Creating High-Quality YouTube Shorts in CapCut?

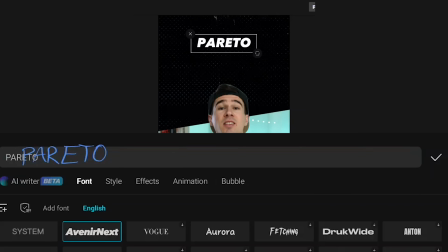And all you need to do is just select add text, type what you want, select the font you want, and they give you a pretty healthy selection here.
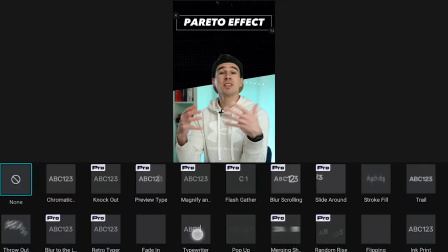You can then add in animations for both in and out. I particularly like the typewriter effects, especially when paired with a typewriter sound effect. And you can even apply a kind of turbulent displace type effect like
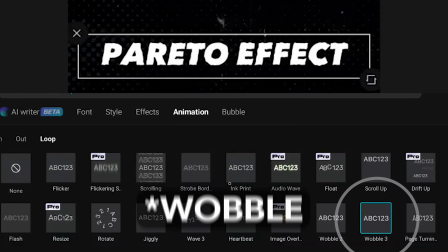Ali does by just using the wiggle effect in the loop tab in that animation window. However, I went through my editing process, put in all the graphics, did the animation, things like that, added all the text I needed. And then I made one simple edit and all of my text vanished. I couldn't see it at all. And I tried everything. I researched, I cleared my cache, I tried reapplying the text and nothing worked.
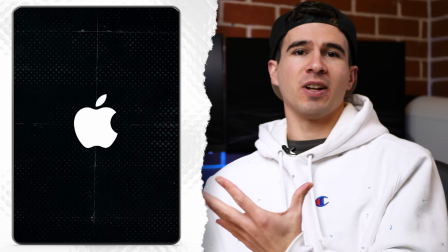But I did need text to bring this short to life. And so the solution that I found was to just go through this first edit, add in pictures,
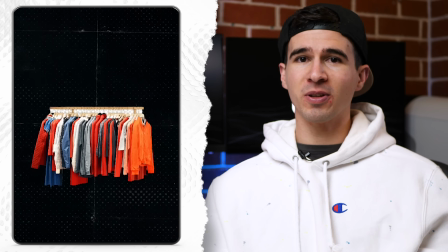add in graphics, make my footage cut properly, and then export that at the highest res that I could, import that export into a new project, and then add my text on top of this.
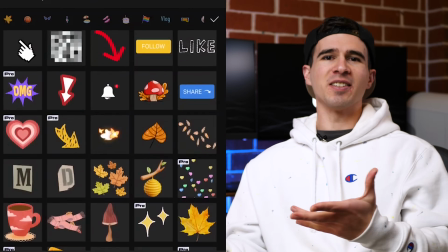In other words, it was a pain in the neck. But quickly, let's touch on the stickers, because there's a lot of options here, and honestly, they were pretty cool.
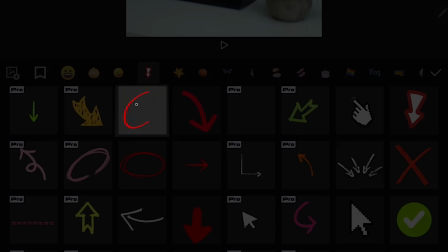I used this like one, this subscribe one. This little circle highlight was really useful for pointing out a specific focus of one of my graphics. And then also to match Ali's style, I used a lot of the tape stickers. And then to have them slide onto the screen, I used the simple slide right animate in feature.
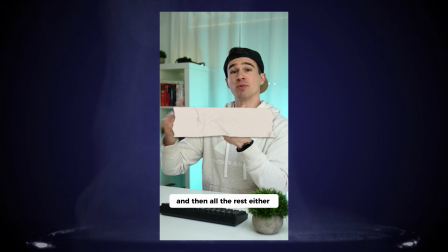And then just put text on top of that, animating in as that tape slides in.
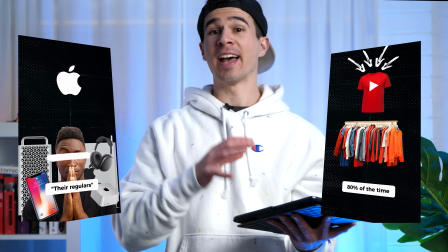Now, as for graphics, it was actually really straightforward to add them in. You just drag them in, adjust the scale and position.
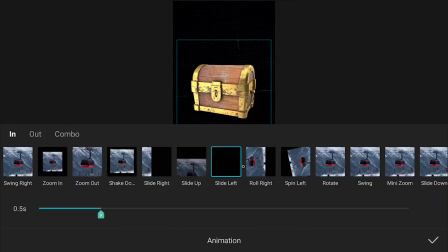And for most of them, I just used a simple slide in or a zoom in transition to give a little bit of flair as they came in.
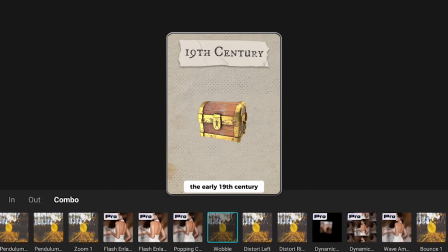The one exception is this little fancy combo effect that I used for this treasure chest, which looks pretty cool. And also the Apple logo. Now, there may also be a few of you who will ask how I did this falling money effect like this.
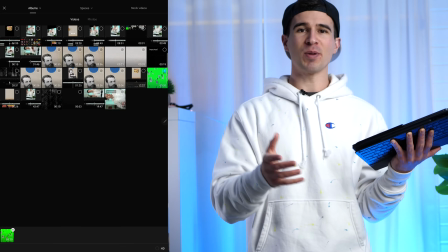And simply, I just found a green screen clip off YouTube, brought it into my project, used the cutout effect and just select chroma key, selecting that green color and boom, just like that, I have cutout money falling onto my screen. Really easy and honestly, pretty decent. And speaking of easy, let's talk about the transitions, because honestly, it was super easy to add transitions between clips.
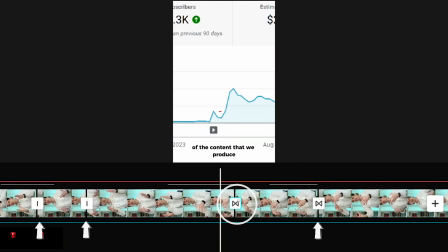I found all I needed to do was just zoom in and click on these little buttons in between clips, which opened up my transition options. The main ones I liked were zoom ins and zoom outs. And then also to make the video flow a little bit better, I went into my main footage and on a few of the clips, I just zoomed it in a little bit, making sure my eye line was the same between each of those clips. And all of these transitions paired with some sound effects really helped bring the video to life.
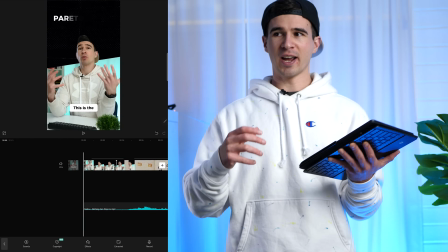Speaking of which, that's what we're doing next. So adding sound and music was actually really easy.
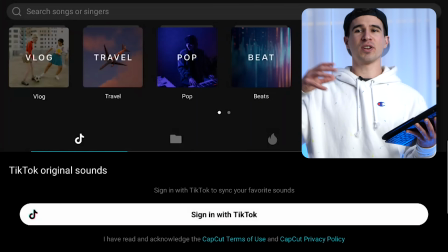You get your own dedicated sound layers and you access them by clicking this sound button, and you can bring in any music or sound effects you want from your device, or you can use some from CapCut. Now, personally, I wanted to use my resources that I got from Artlist. So I got this really cool song that was pretty epic, pretty sort of motivational.
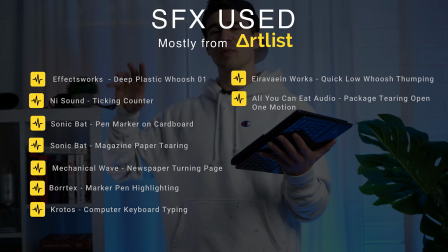And then also these sound effects, which I used in my previous Ali Abdaal Shorts recreation video,
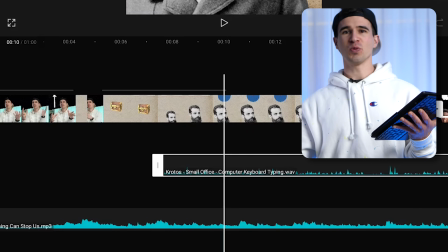I could bring them all in and line them up with my transitions, with my graphics, and it just made the video feel a little bit more lively. So the final step is to add captions to the video, and the beautiful thing about CapCut is I can do it outside. Now, this step was actually pretty easy to do and just as easy to do as in Premiere Pro, if not easier.
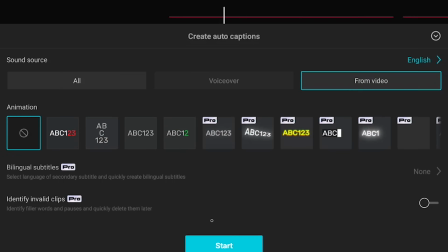You just go to text and select auto captions from video and then start, and CapCut quickly auto transcribed my entire video.
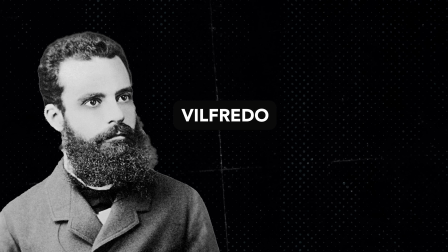Now, it did get a few things wrong, like calling Vilfredo Alfredo, but it was really easy to change using the batch edit tool.
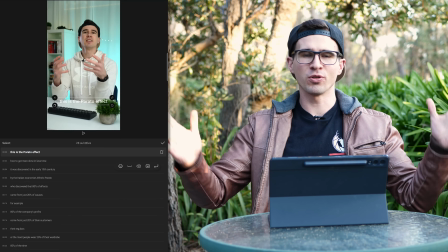And also in here, if a caption's too long, you can just place your marker and press enter,
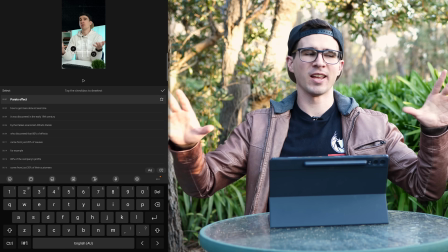and it will separate the two captions into two separate clips and adjust the time to be almost correct.
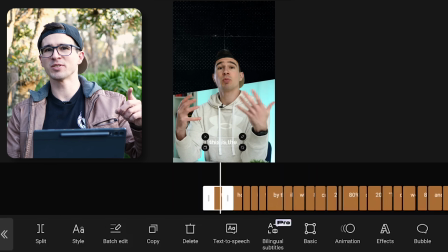Now, to adjust the font, just select one of the caption clips, select style, and select the font you want. For this one, to match Ali's style, I'm gonna go with Monsterat, change the color to black, and then to add this white border, I'm just gonna select this little icon on the style panel,
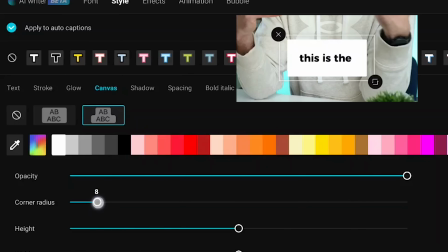and then to adjust the settings, go to canvas, play around with the roundness, the padding, until we get a style that matches Ali's.